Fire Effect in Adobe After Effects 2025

So this basically means that we have the isolated video on the top, and we have the normal non-edited video on the bottom.
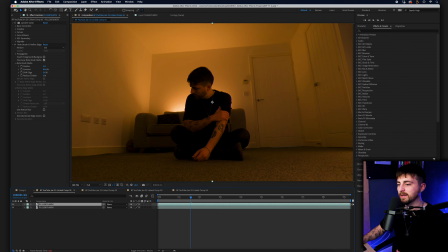(4:11)
So we've essentially split the subject from the background like this. So if I turn off the background, subject, turn it back on. So now we can place fire behind the person, and this is just going to help to add some realism. But for now, I'm just going to turn that top layer off because it's just going to slow everything down.
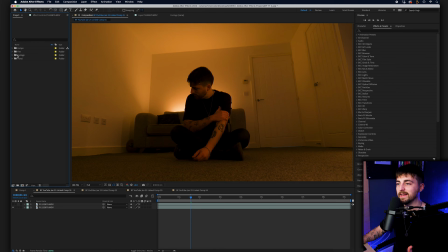(4:28)
And we can start adding some fire into the composition. So I'm just going to go into my fire bin. And as you can see, I have downloaded some fire assets. Now, I downloaded these from Production Crate, and Production Crate is like an asset library. So you can download fire footage, you can add magic, you can download sparks. There's so many different things that you can download from Production Crate. This isn't a sponsored video, but I love their work. So if you are looking for these assets, then I would recommend getting their subscription because it's really awesome.
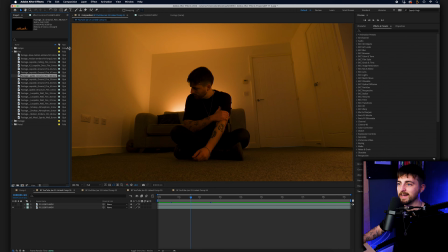(4:57)
But anyway, I'm just going to go through and start adding some of these. So as you can see, I've got loads of different elements. So I've got ceiling fire, I've got ground fire. So let's start with some ground fire. So I'm just going to drag all of the ground fires on top of this video footage.
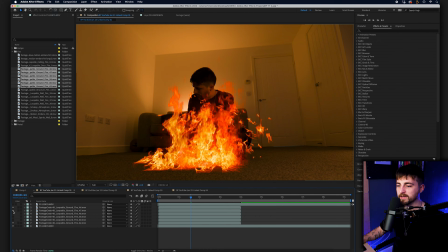(5:13)
I'm just going to turn them all off except for one, and we'll work our way up.
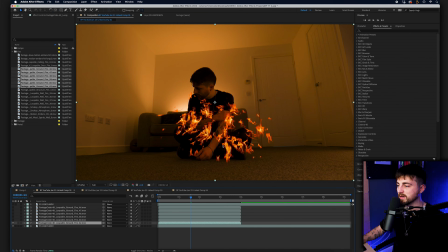(5:17)
So rather than having loads to work with, we'll just start off and just go piece by piece. And I'm just going to lock the background so that we don't accidentally move it, and the same with the top layer.
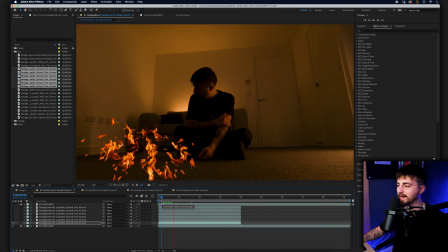(5:29)
Cool, so this is just going to be a floor fire. So I'm just going to find somewhere to place that.
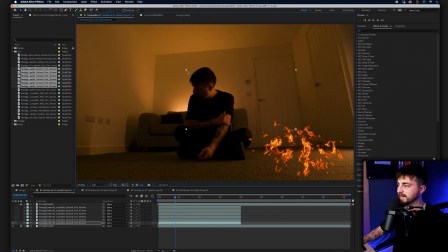(5:35)
I can scale this down.
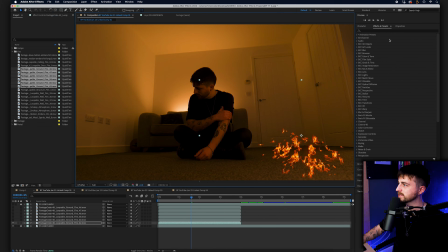(5:42)
And as you can see at the moment, the rotation isn't correct. So I'm just going to search for basic 3D. It doesn't look like it's sitting on the floor. So if we go to tilt, we can tilt this down and we can make it look like it's sitting on the floor just a little bit more.
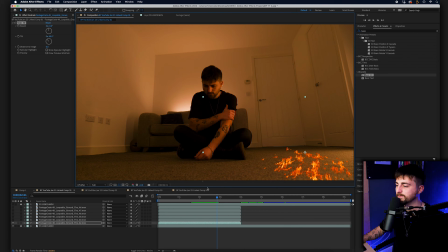(5:59)
Not perfect, but that'll do for now. Let's go to the next asset. So we'll turn this one on. We'll place this over here somewhere. That's fine.
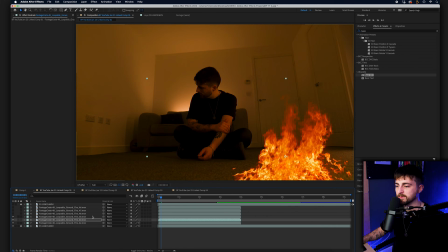(6:13)
That does exactly what it needs to do. Let's go to the next one. Number 3, we'll scale this one down. So you can press S to bring up scale, or you can just drag these corners down to scale that down.
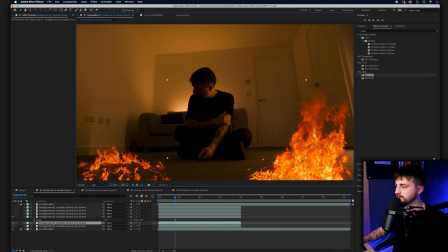(6:26)
This is just going to be some more fire. Great, does what it needs to do. Let's turn the next layer on.
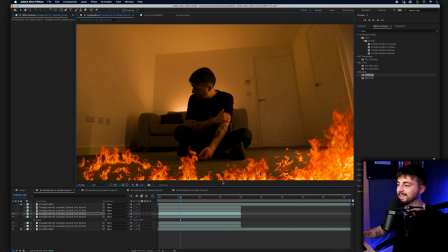(6:37)
And as you can see, I'm essentially just stacking all of these assets on top of each other.
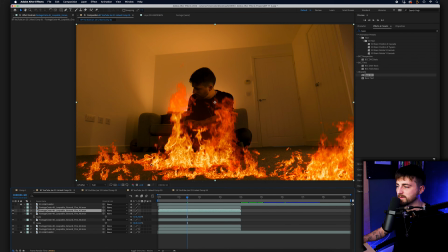(6:48)
There we go, you can see that shaping up quite nicely so far. Let's go for the next one. This is quite a big fire, so I'm going to place this in the foreground.
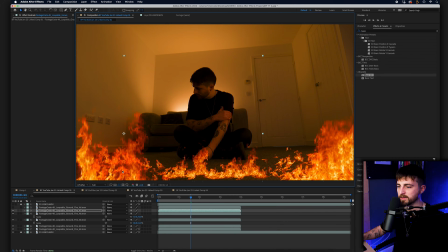(6:57)
There we go, that looks really nice. Really, really cool. Turn the next one on. This again can be another foreground layer. We're going to make this really big. And later on, we're going to add a 3D camera effect. So I'm going to make it look like the camera is pushing through the flames. So by having fire in the foreground, it gives us that foreground layer to push through.
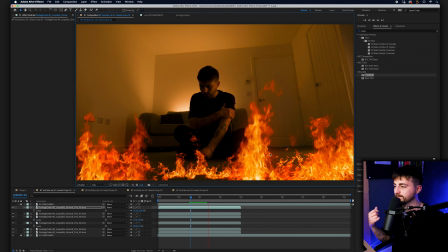(7:18)
I think it's going to really work really well. There you go. I'm just going to make a quick adjustment to this one here. It looks a bit random there. So let me just find that fire. There it is. Great.
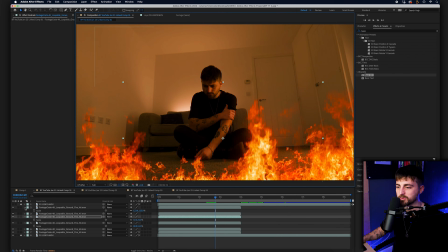(7:31)
So that is our foreground fire effect now working. So I'm just going to close these all down. This is our ground. So now we're going to go back into our fire bin. What do we have? We've got some wall fire. So let's go for some wall fire. I'm going to place this underneath the ground fire because you want to think about your layers.
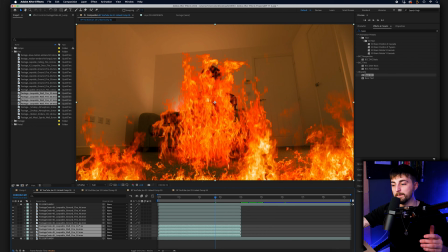(7:51)
So this is at the front. So this would therefore be on top. So anything behind that needs to be underneath it.
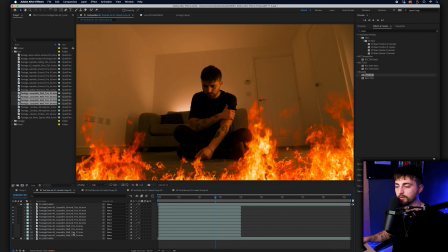(7:57)
So same thing again, we're just going to turn those all off and we're just going to work through these one by one. So wall fire 33, we can place on the back wall. I'm going to scale that down a pinch. Let's see how that looks.